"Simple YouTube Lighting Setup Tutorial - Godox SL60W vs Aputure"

Welcome back to another camera channel. Today, we're going to be talking about how to achieve this lighting setup right here. In this video, I'm going to aim to show you how you can achieve this look at different price points. So we're going to use an SL60W from Godox. We're going to use an Aputure 120D Mark II, an Aputure 300D Mark II, and just for fun, a 600D Pro from Aputure, of course. Spoiler alert, they all pretty much look the same, but using more powerful lights gives you more flexibility in terms of camera settings and situations that you may be shooting in. So currently I'm using a Blackmagic Pocket Cinema Camera 6K.
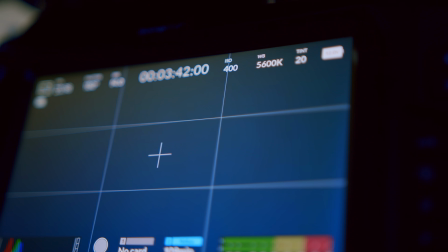I'm shooting at f4 and at ISO 400, which is like the native ISO on the lower range.
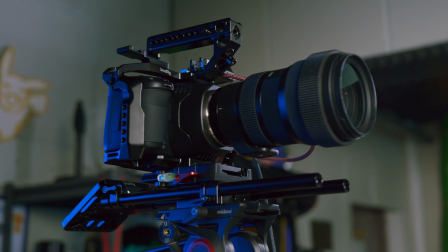And I'm using a Sigma 50 to 100 f1.8. And I'm not shooting at f1.8, I'm shooting at f4. Personally, because I like that there's less depth of field. I don't have anything in the background anyway, it's just a plain paper background. But using f4, at least it gives me some flexibility to move around without me going completely out of focus. It just helps shooting at something like f4. So to show you how to set all this up, it's best that I give you a little tour around and show you the equipment and then show you the placement. I'll try and make a diagram as well on the screen that you can follow along if you wanted to completely recreate this. There's quite a lot of equipment used in these setups, but you can substitute them for different things if you don't have them or if you think they're too expensive to buy.
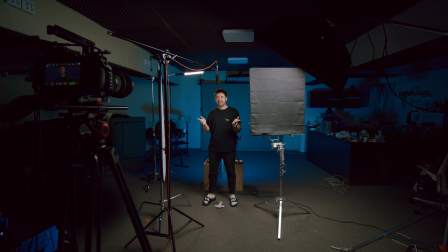I'm going to try and talk about that as we're going around. So let's get started. Here's what it looks like from my perspective.
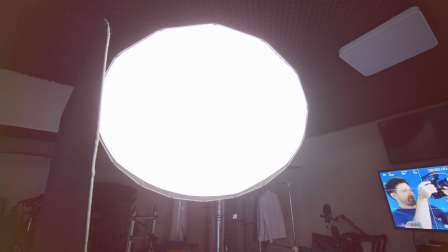We've got the key light, which is currently an Aputure 300D Mark II.
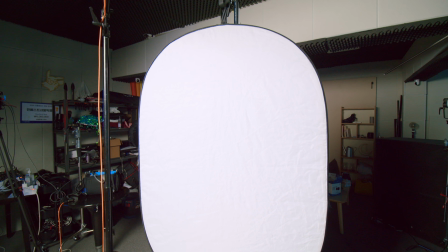We have a bounce acting as a fill, which is this 5-in-1 reflector from Neewer.
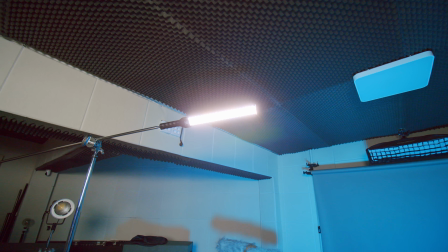Behind me, I have a hair light, which is a Nangwang RGB 88.
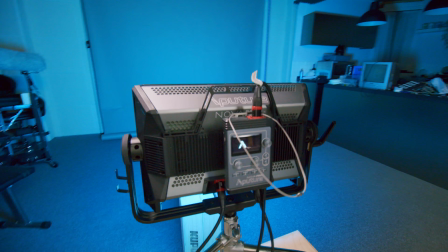And background light, we have this Aputure Nova P300C. Looking at this diagram, you can see that my shooting space is kind of on the large size.
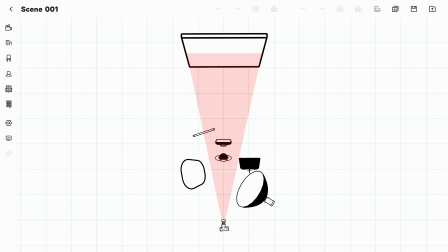And that's because I'm trying to fill the full field of view of the lens at 50mm with the background, which is a 2.8 meter wide paper backdrop. Don't worry if your space isn't as deep as this. I could easily have the background closer to me, or even use a wider lens and move the camera closer.
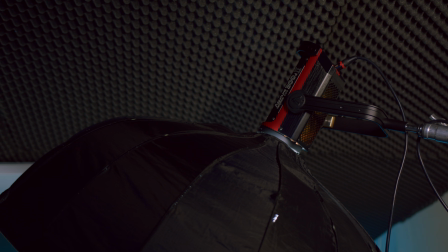This is just how I set up my videos personally. Starting with a key light, which is a 300D Mark II at 50%.
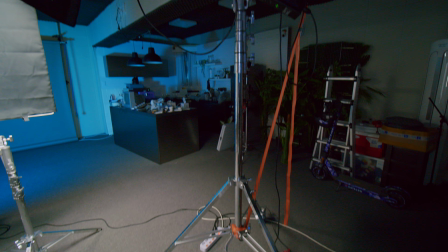It's on this Kupo High Cine stand on the Kupo KC100S casters with an Avenger D600 boom arm.
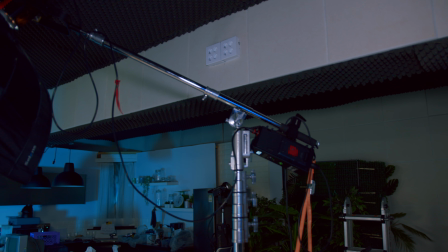You don't have to use a rolling stand or a boom arm. I do so for convenience, but you could easily have this just on a C-stand.
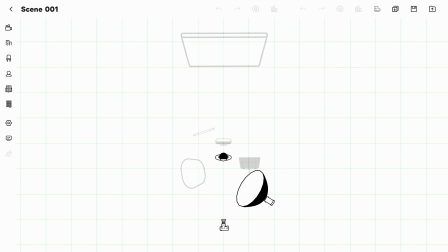I recommend Kupo C-stands. In front of the 300D Mark II is a Celens 42-inch softbox.
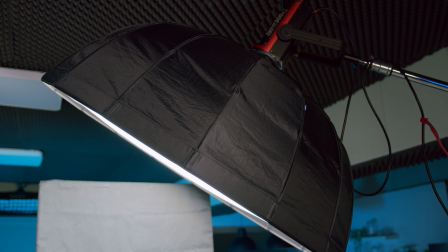I like this one because it's large and also quite shallow, allowing it to take up less room.
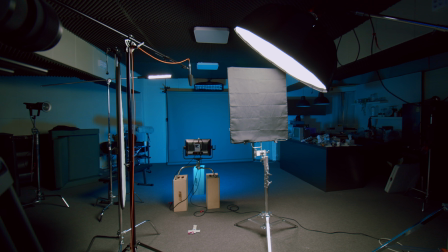It's about 45 degrees to my left and is tilted downwards about 45 degrees as well.
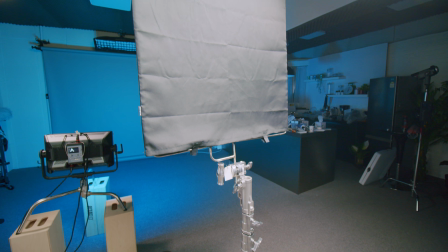I'm using this black solid cutter to stop the key light from spilling onto the background, and it's placed as close to the edge of frame as possible.
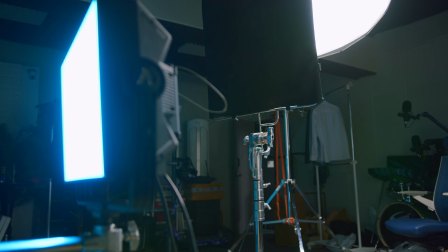If you don't have a black solid cutter, you could use cardboard, other types of fabric,
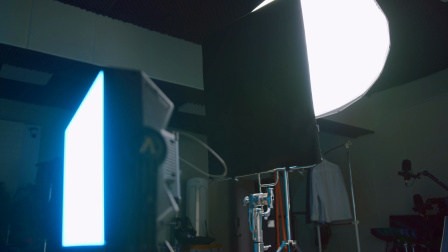literally anything to stop the light from going behind you. Here's what the shot would look like with just the key light.
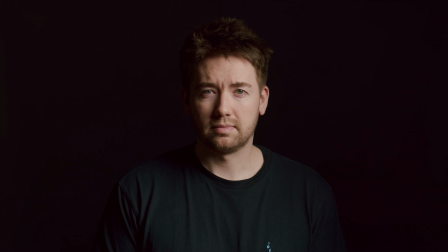It looks very strong without any fill, so that's the next step.
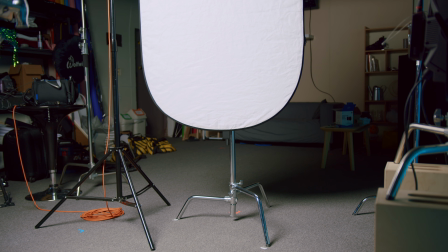Instead of using a second light for the fill, I'm using this 5-in-1 reflector from Neewer.
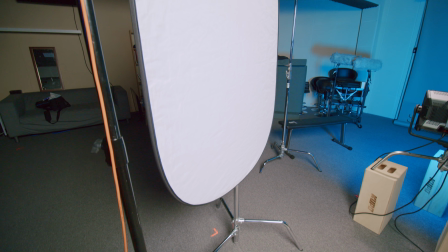This is the 1 meter size, I believe, and it's been held up by a C-stand with a hook attachment.
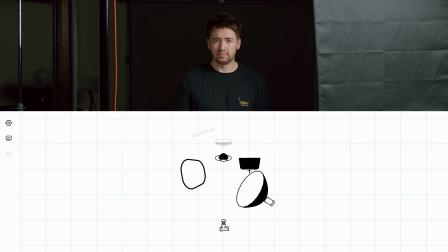This is positioned just out of the shot to my right, slightly facing towards me to help wrap the bounce light around my face.
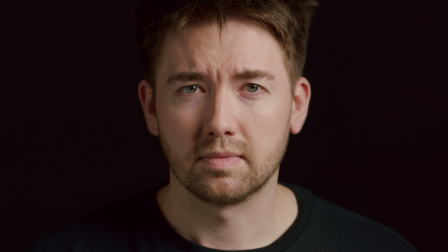You can kind of see it reflected in my eyes.
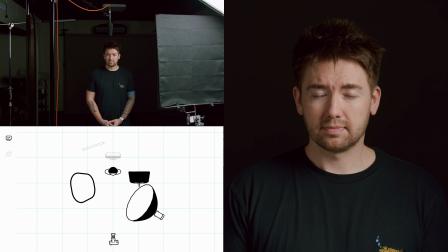Moving the reflector closer or further away will affect how much light is being bounced back and will change the contrast ratio. If you want the ratio to be more even, then bring it closer to you. If you want it more moody and contrasty, move it away.